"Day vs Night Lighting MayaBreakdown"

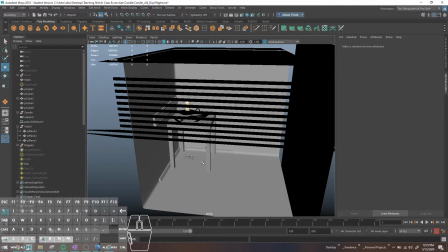0:00 Alright, third time I'm trying to record this so you can actually see what the heck I'm doing without computer freezing. But I'm just running you through how the day and night light stuff is sort of set up in the scene.
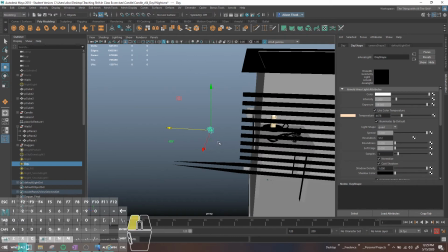0:09 So we have our main daylight, which is shining from the left coming into the right.
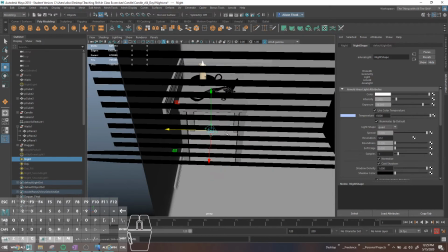0:14 And then our night light, which is coming from the right and shining to the left.
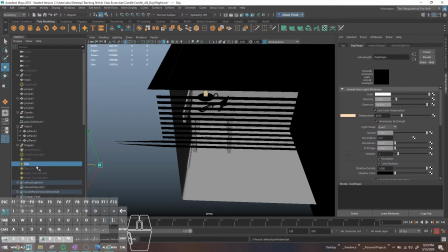0:20 I've also gone through, and I'll just talk about the daylight, I guess, since I'm here.
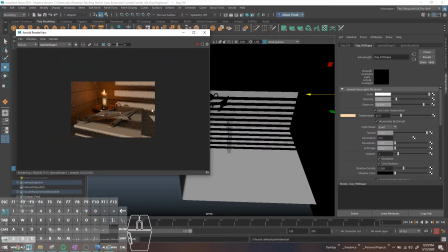0:24 So I made my render view uber itty bitty tiny, because I'm really, really tired of re-recording this. No, because I want you guys to be able to see what I'm doing, and it seems like smaller areas work better. So hopefully this will work. But yeah, so this is basically our day scene.
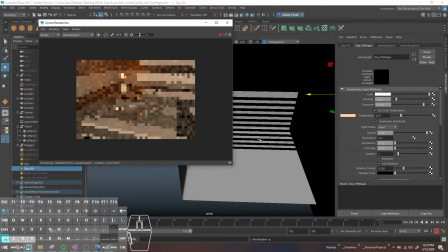0:41 I'd have another little fill light that's just sort of chilling over here in a corner.
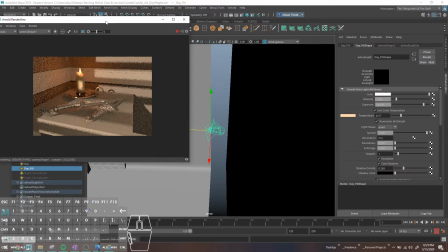0:46 And for some, I've done something weird with my light linking here because of how I set up the original
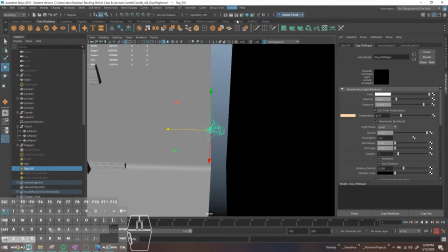0:51 scene, and I've just have been too lazy to fix it, so I'm just going to refresh the render view.
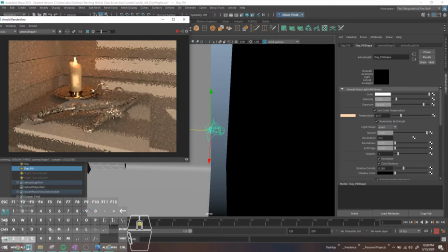0:57 And render from camera 1, please. And you can see that now it is actually sort of doing something less appalling looking.
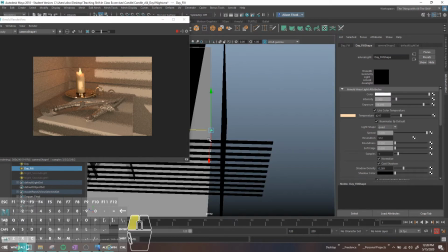1:04 But I do just this little fill light just sort of like hanging out over here,
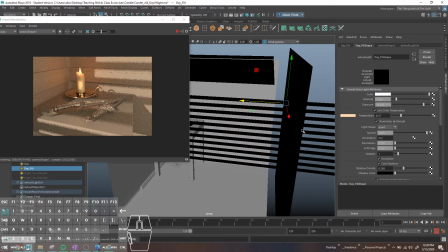1:08 and it's basically simulating either a second window or sort of aggressive bounce light from this wall here. And you may be wondering, like, why do I have this wall? If I'm using area lights, it's not really doing anything for, blocking out light or anything like that.
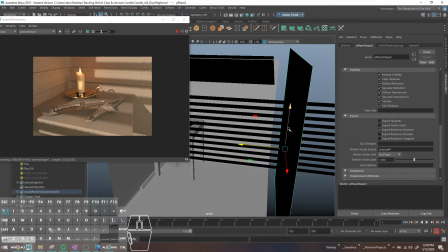1:23 It's just sort of there. The reason that I have that wall, and I'll turn off my fill light really quick because it'll be more obvious, but the reason that I have this wall in here
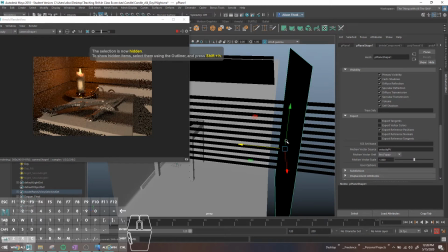1:32 is it's a super subtle difference,
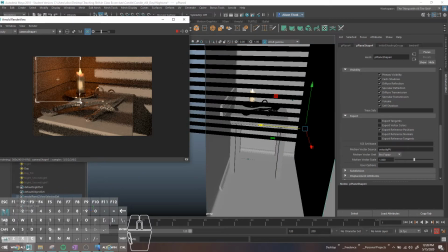1:36 but basically what this is doing is providing bounce light for the global illumination in the scene.
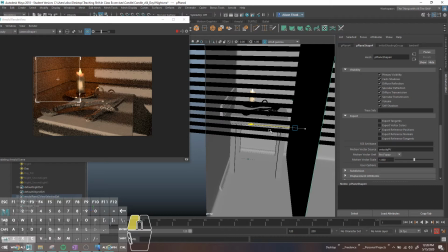1:44 So if we look at, basically this is, again, like with a wall, I've just moved it really close.
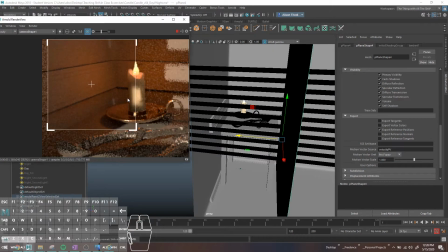1:48 This is going to be a little bit brighter than it will be in right now.
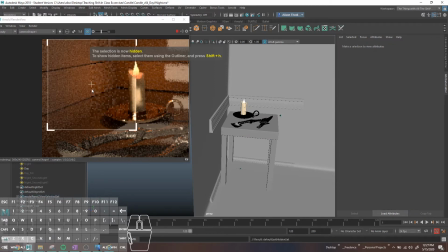1:56 Wait, okay, so this, and then I'll hide that, and then it gets like a tiny bit darker, and it's a really subtle difference,
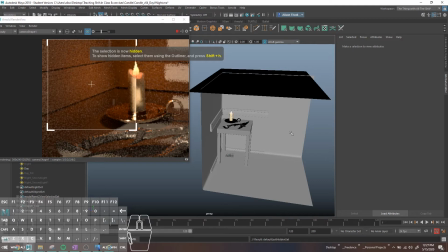2:04 but it does, not having this wall here, is darkening this a little bit because there's no ability for bounce light to come back. There's nothing for it to bounce off of, there's no wall there.
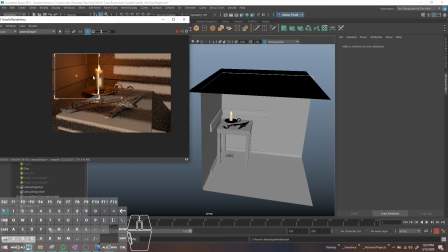2:16 That's literally the only reason I added it. I was like, I do not like how dark this corner is, let me try adding a wall and seeing if that helped. It did help a little bit, but not enough, or not as much as I wanted. So I went back and I added a.
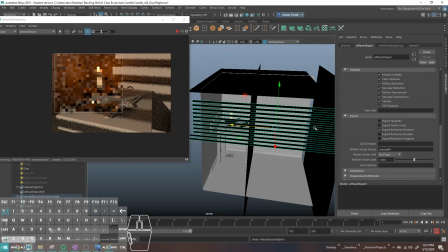2:29 That's why I have that extra little fill light just hanging out in there. So that's the rationale behind that.
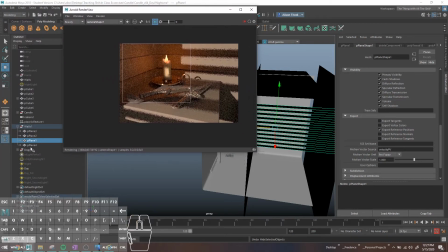2:36 Hey. Let's see, where am I going? Take a look really quick at the night lights. And all right, so that should be all my night light stuff.
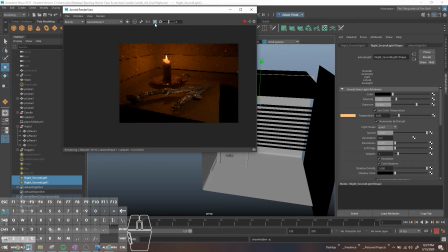2:46 All right. So here's my night lights. This is without the sort of main. The main light here, which is blue. It's just a little bit easier to show you what I'm talking about.
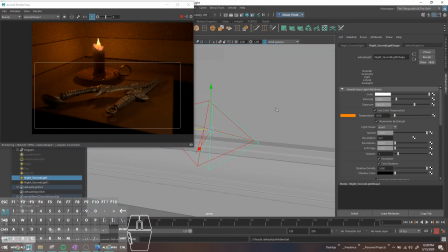2:56 So I've set up these, in addition to that main blue light, I have these two weird lights here that are basically just
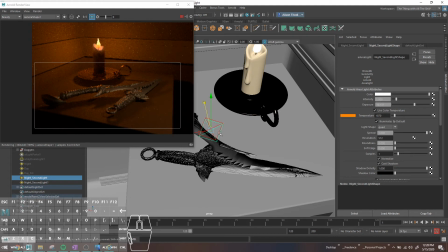3:04 exist for the sole purpose of providing a tiny bit of bounce light and also lighting the daggers a little bit more. And the reason that there's two is I, for some reason, decided that I was like, cool, I would like some shinier lights on the specular, or what am I saying, sorry. I would like shinier lights on the daggers themselves. I don't feel like going into my light linking menu.
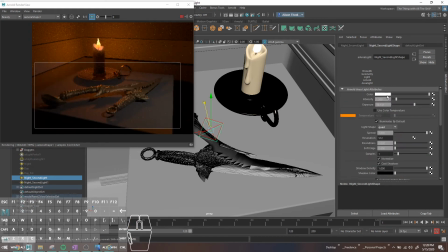3:23 So what I did, and let me make these two very obviously different colors so it's more obvious what's happening.
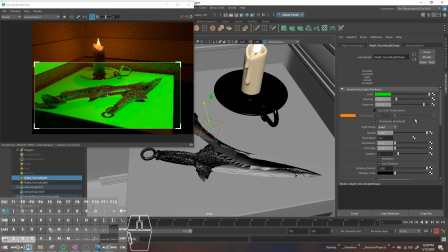3:31 That's not obvious. Oof, that looks awful. It's like a glowing table of terror. But what I've done basically is, for this horrible green light, I've turned the specular all the way down under visibility. And what that's doing is just saying, hey, this light doesn't affect, shiny stuff, basically.
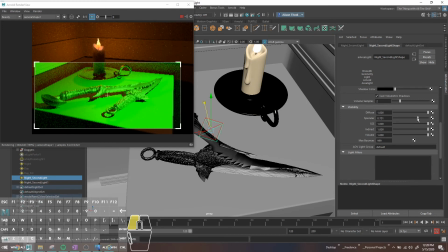3:49 And since the only shiny things in the scene are these daggers and this little light tray, turning the setting all the way down on these more or less kind of acts as like cheap light linking in this instance. For this little second light, I've done the opposite, where I've turned left specular on and then turned everything else off.